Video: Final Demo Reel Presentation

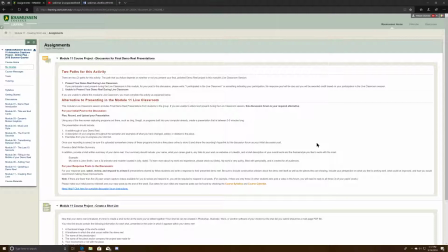1s
Hello everybody of the Section 1 Animation Capstone Project course for Rasmussen College. My name is William Stowe Skinner, and this is my alternative to presenting in the Module 11 live classroom.
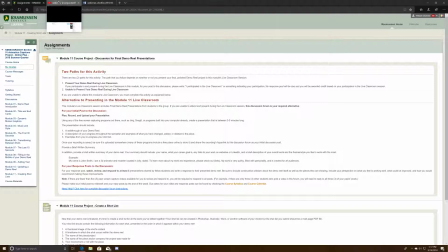19s
So first we're going to start off with a walkthrough of my demo reel.
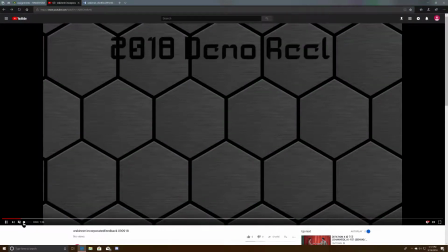25s
Let me, actually the volume's not too loud so I can talk over it.
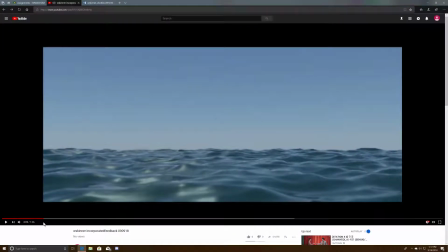30s
So this is my title card, and I had started with something very simple.
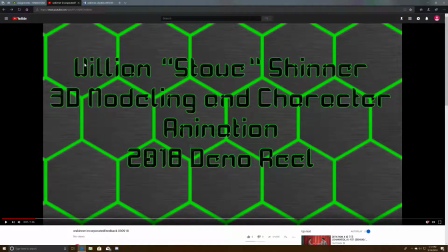37s
At first, it was just, I believe, the letters falling in with some neon coloring. Uh, and I explained what I was going for, a sort of cyberpunk theme, and someone chimed in that you should probably add a little more animation to it, make it more fluid, and I definitely agreed.
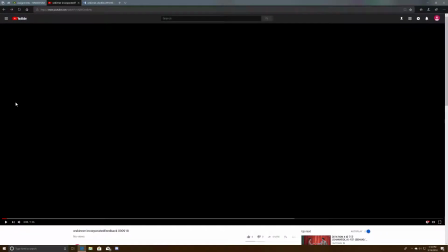56s
I just wasn't sure what direction to go in.
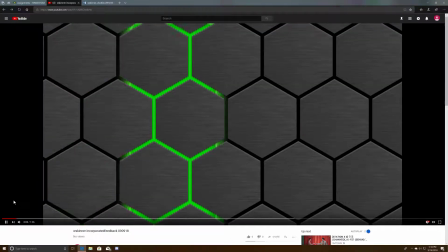58s
So I just started with what I was familiar with in my um, icon creation.
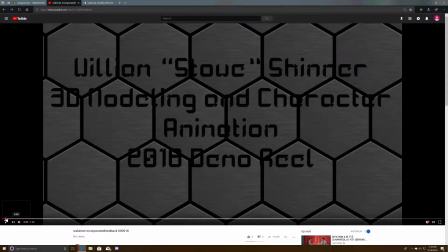66s
I used hexagons that had this stainless steel look to them. And I came up with the idea of just these pieces rolling in, popping up,
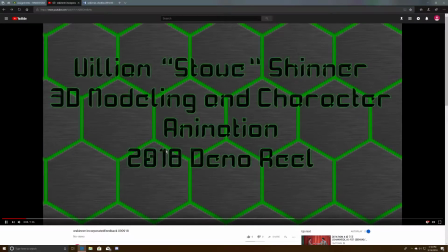75s
and then falling into place with a quick scan light and then a flicker like it's turning on.
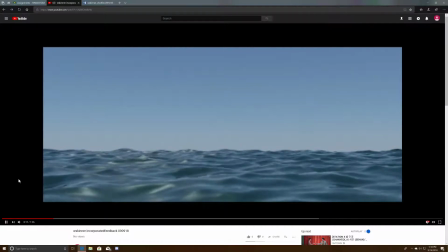80s
And that worked out really well. This is the first project piece being displayed.
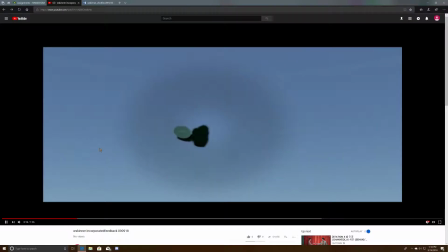86s
It is a compilation of multiple effects. I started out with 3ds Max, and then I added that little explosion you saw at the beginning there in After Effects.
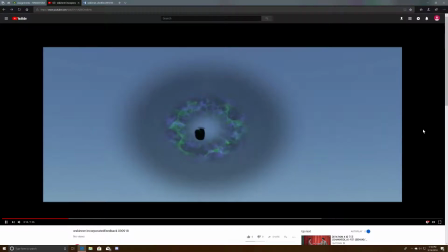101s
Just a second, right there. Nice little poof to make it look like it's falling through the atmosphere or there was an explosion.
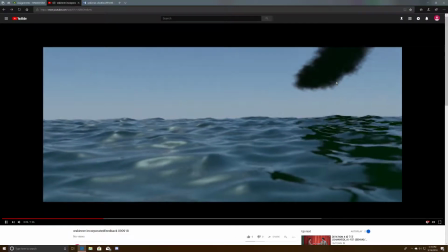109s
You can see I added rendered ocean effects and then smoke trail, lighting, and different reflection pieces.
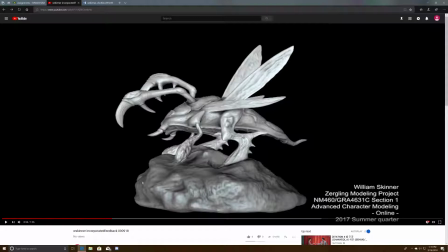116s
This is a display of probably my favorite piece.
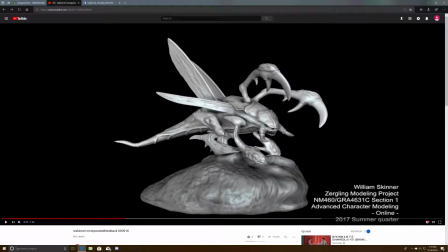121s
It's a 3D character sculpture that I did starting in 3ds Max and then moved on to Mudbox for detailing. That's just, you can see it's a 360 spin of it.
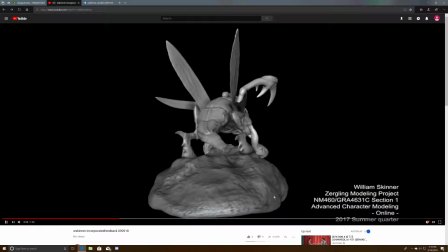135s
You get to look at all the details and see the various cracks and crevices. And it's probably the piece I'm most happy with.
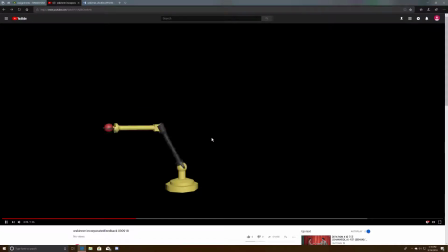143s
Now, this is a movement project.
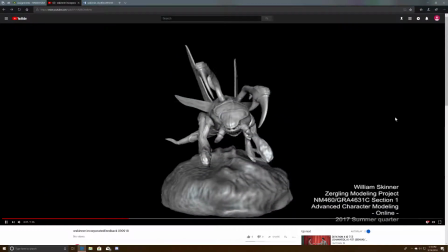147s
I don't quite remember what it was for, but just to get an idea of motion, just being able to master kinematics.
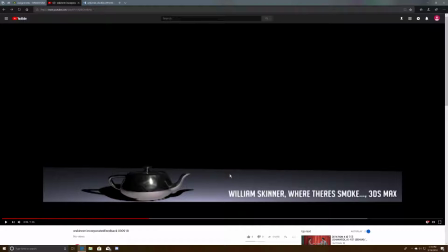155s
Basically, the arm picks up the ball, throws the ball. It's that simple.
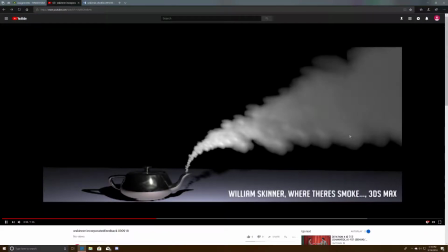159s
Then this one was a smoke effects project to first get a handle on
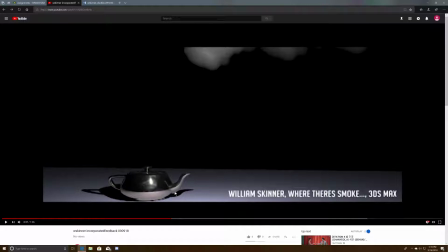165s
particle effects, which were surprisingly simple to do and quite fun to execute.
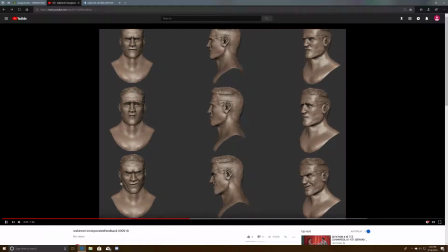171s
Then this was a character motion project. I had to sculpt a head and then create different expressions for each one. See, I have like a, this was actually a reference to a video game and the various difficulties of it.
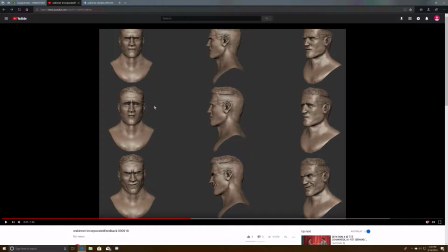191s
So there was a standard and then easy mode and then hard mode. When you selected that, those were the different expressions that would come up. A little tongue-in-cheek thing there.
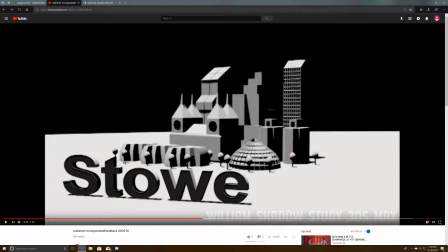201s
Quick shadow study. It was I created a simple cityscape with my name, and then just had a sun overpassing, creating that shadow stretch effect.
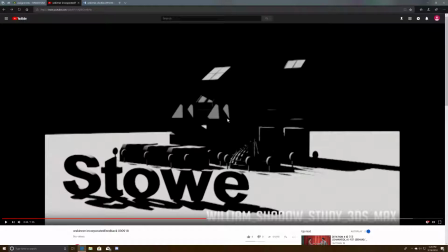216s
And it's actually pretty nice because it does highlight details of the 3D models, so that's always fun.
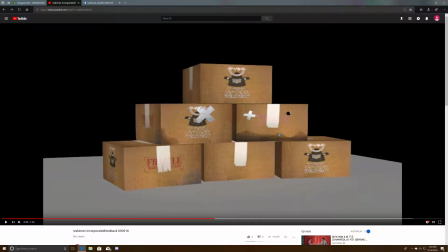221s
This was an early project I did for texturing. Basically, I just had to create a texture for a box, and I thought, why not go literal with that? And I added what I now realize was a very early version of my brand icon that I wanted to have.
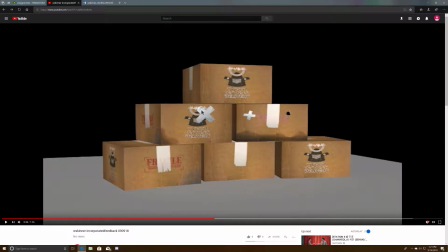238s
So I added a cardboard texture to that, and then added some wet spots, some tape, and then stickered. These are all the same, or were the same picture.